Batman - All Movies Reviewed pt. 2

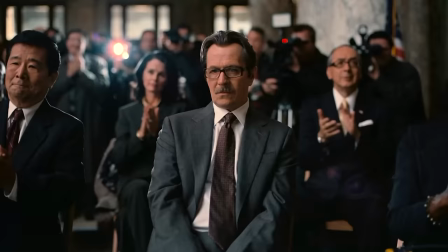So, Bale's Batman definitely started off as a B, but over the course of the trilogy,
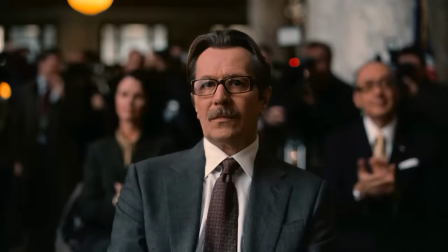I'd say he levels out to a C. So as a full package, I do still think the Nolan trilogy is solid.
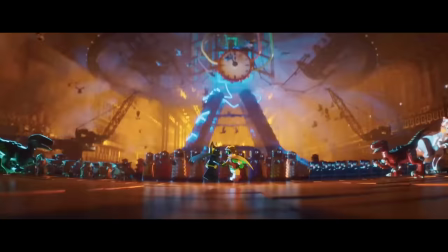I have my problems with it, but they're not large enough to discredit the whole trilogy. But I still feel like we haven't found a Batman that I really love.
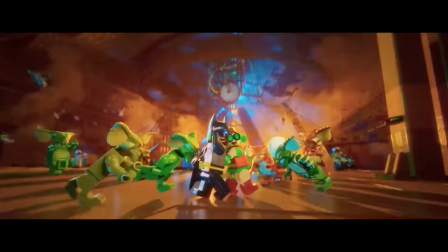But before we get to the last live-action Batman movie, we have to explore the realm of animation.
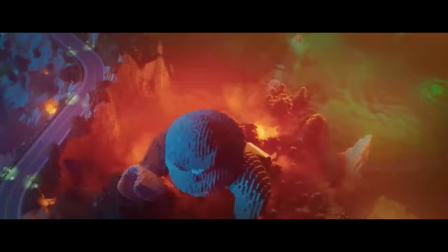I said we're only doing movies that came out in theaters, but there are a few theatrical animated Batman films that we have to cover.
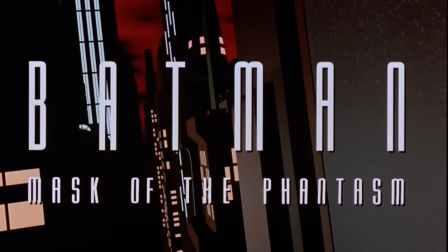So we're going old school with this one. We're gonna knock these out with a lightning round, starting with...
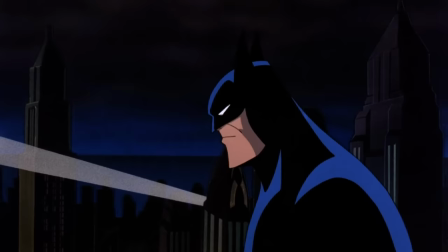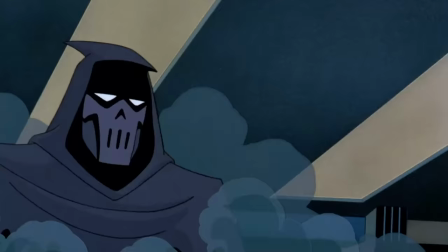That's right, I didn't forget about it. A lot of you asked in the comments of the last video if I was gonna cover this one, and of course I am.
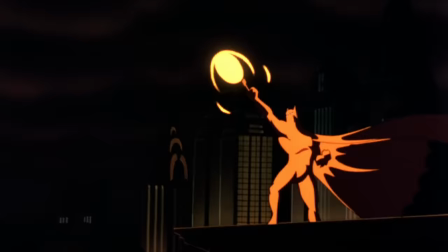For the sole reason that I need a movie with an actual good Batman to show you guys what one looks like.
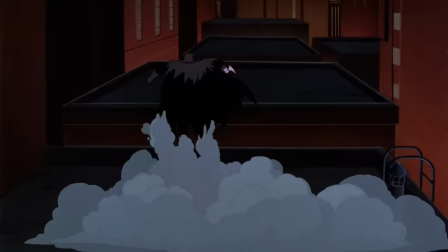I am taking this film as an excuse to praise Kevin Conroy's Batman. Like, yeah, the movie's pretty good, but I don't really count it as a movie.
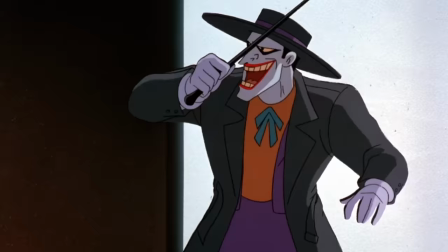Sorry, but I'm not sorry. It's barely over an hour long, so it really feels like one of the animated series two-parters.
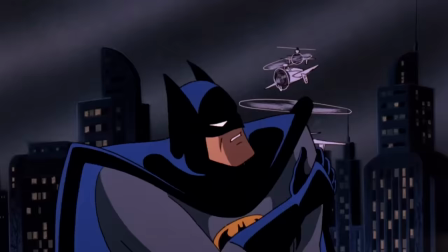And while this film is good, I think the DC animated universe has pumped out better stories.
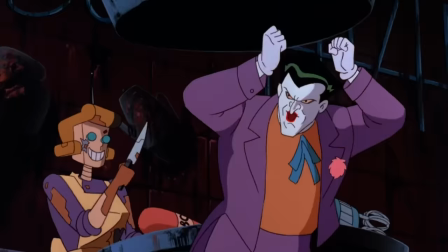Sorry, but it's true, there's just a lot of hits in that universe. I will praise the concept and character of the Phantasm, though.
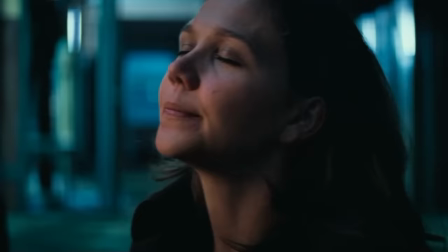You guys may have noticed that I kind of have an aversion to characters that are original to a movie. Rachel, Shrek, etc.
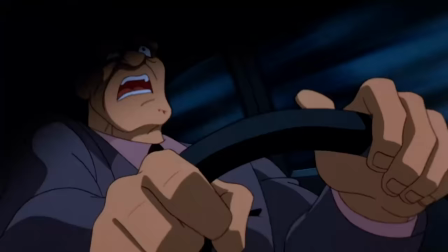That's really only because they're rarely as good as characters from the source material. But that's not the case here.
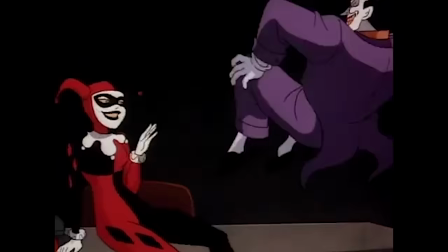Like, yeah, go figure, the guy who invented Harley frickin' Quinn can make a good original character.
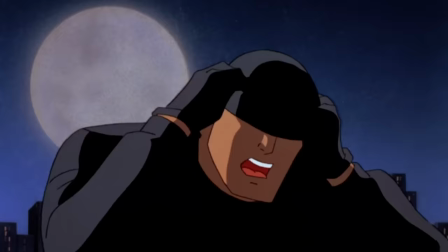This movie also effectively gives us Batman Begins before Batman began.
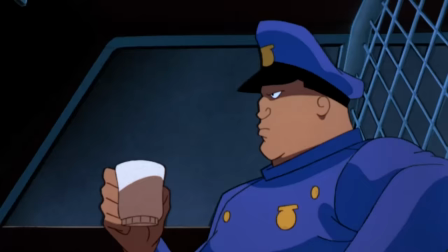It covers the year one era, where Bruce is still a bit of a rookie, and it's presented here very well, and in some cases, it's better than Batman Begins.
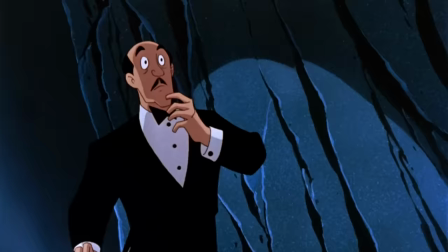In particular, I love Alfred's reaction to seeing Bruce as Batman for the first time.
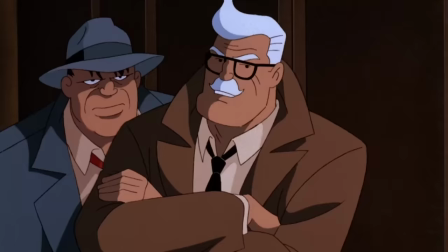That's really cool. That's something I wish Batman Begins took inspiration on. Really, what I love most about this film is something that's not exclusive to it.
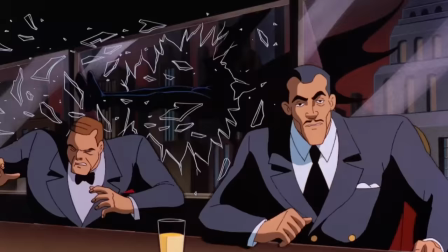It's the art style. The Bruce Timm style is perfect for Batman.
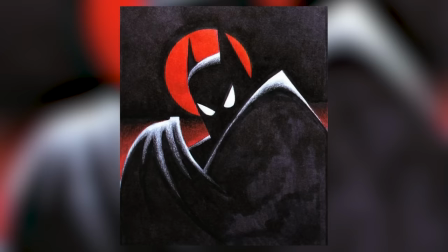It's perfect for animation in general. These designs streamline iconic characters down to their most important and most striking qualities.
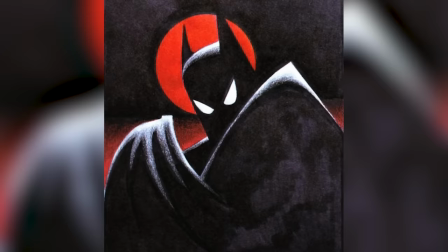I love the fact that this simple image here is so evocative of Batman, with just a few basic shapes and very little detail.
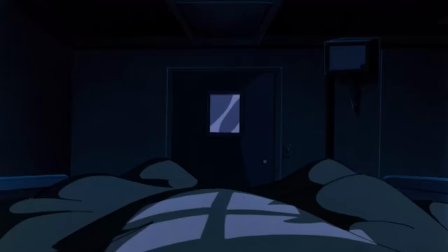We're currently in an era where every superhero feels like they're over-designed, so seeing superheroes that look like this just makes my brain happy.
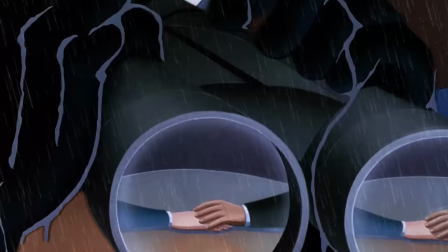Everything about the visuals in this film are perfect, from the art direction to the at times very impressive animation.
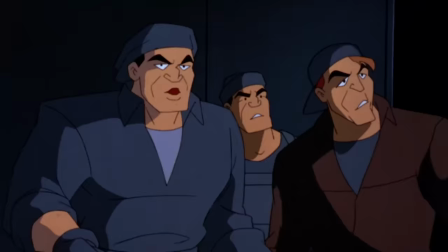But like, weirdly enough, this movie just never feels like it really stretches the budget very far. Like, I've seen better animation in episodes of the TV show. But what I appreciate most about this movie and the show as a whole is how cozy it is.
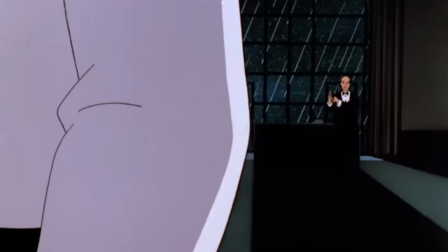It isn't afraid to take its time and immerse us in the atmosphere. And one of my favorite parts of the narrative is in seeing young Bruce's conflict.
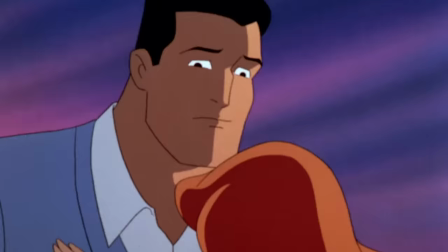See, this movie features a Batman romance that I think is done pretty well, because it comes back around to his obsession with his duty.
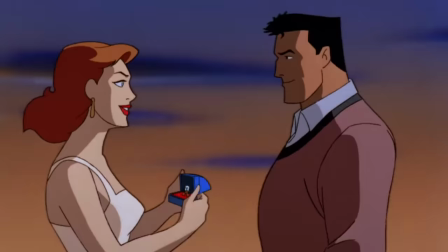This is the first on-screen Batman who hesitates to find love because it clashes with his duty as Batman.
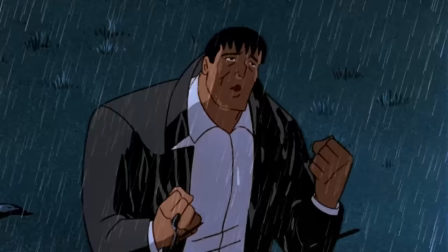I don't want to let you down, honest, but it just doesn't hurt so bad anymore.
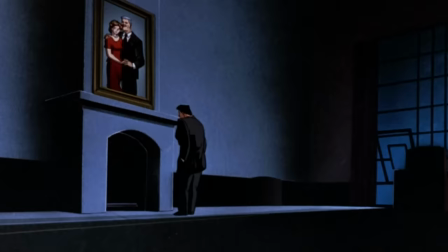You can understand that, can't you?
This is a great conflict for Bruce to have, and I think it's such a refreshing take on the Batman romance subplot.
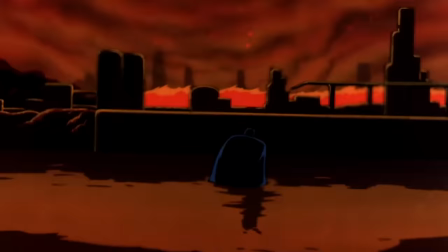So yeah, this movie's stylish, it's nostalgic, it gets the job done. I like it just fine. 7.5 out of 10.
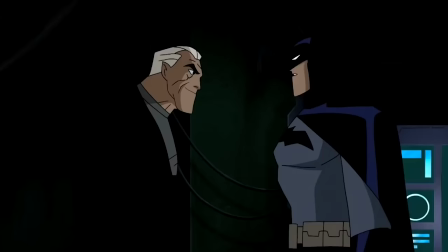I want to talk about Kevin Conroy now. This is what I've personally been waiting for. I have been wanting to talk about what the perfect Batman looks like.
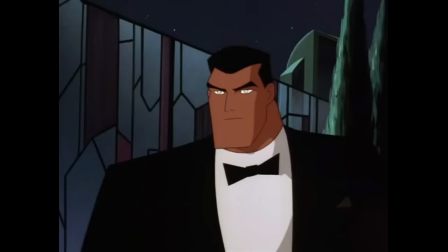Because spoiler alert, this is him. He aces every one of the arbitrary categories I made.
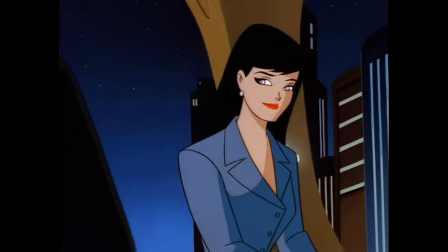His Bruce Wayne is exactly the Bruce I think of when I think of the character.
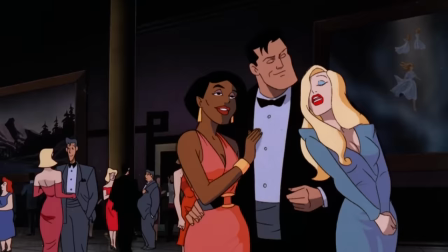A confident, stylish, and complex man who keeps all of his depth hidden only for the audience to see.
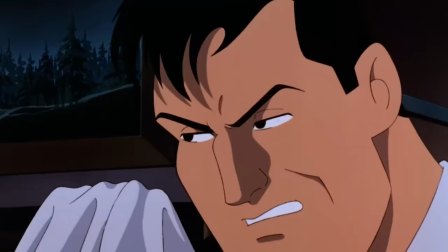A guy who can put on an act when needed and isn't afraid to be a little sarcastic, a little sassy.
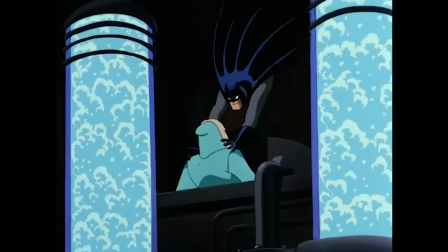His Batman is a perfect parallel, but at the same time, you can clearly see that they are the same person.
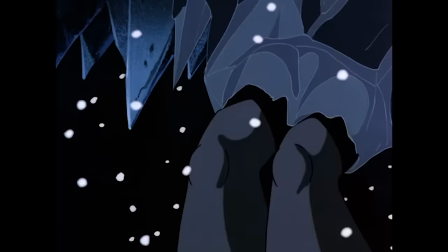He's always the most skilled individual in the room. If he gets caught by a bad guy, he usually frees himself.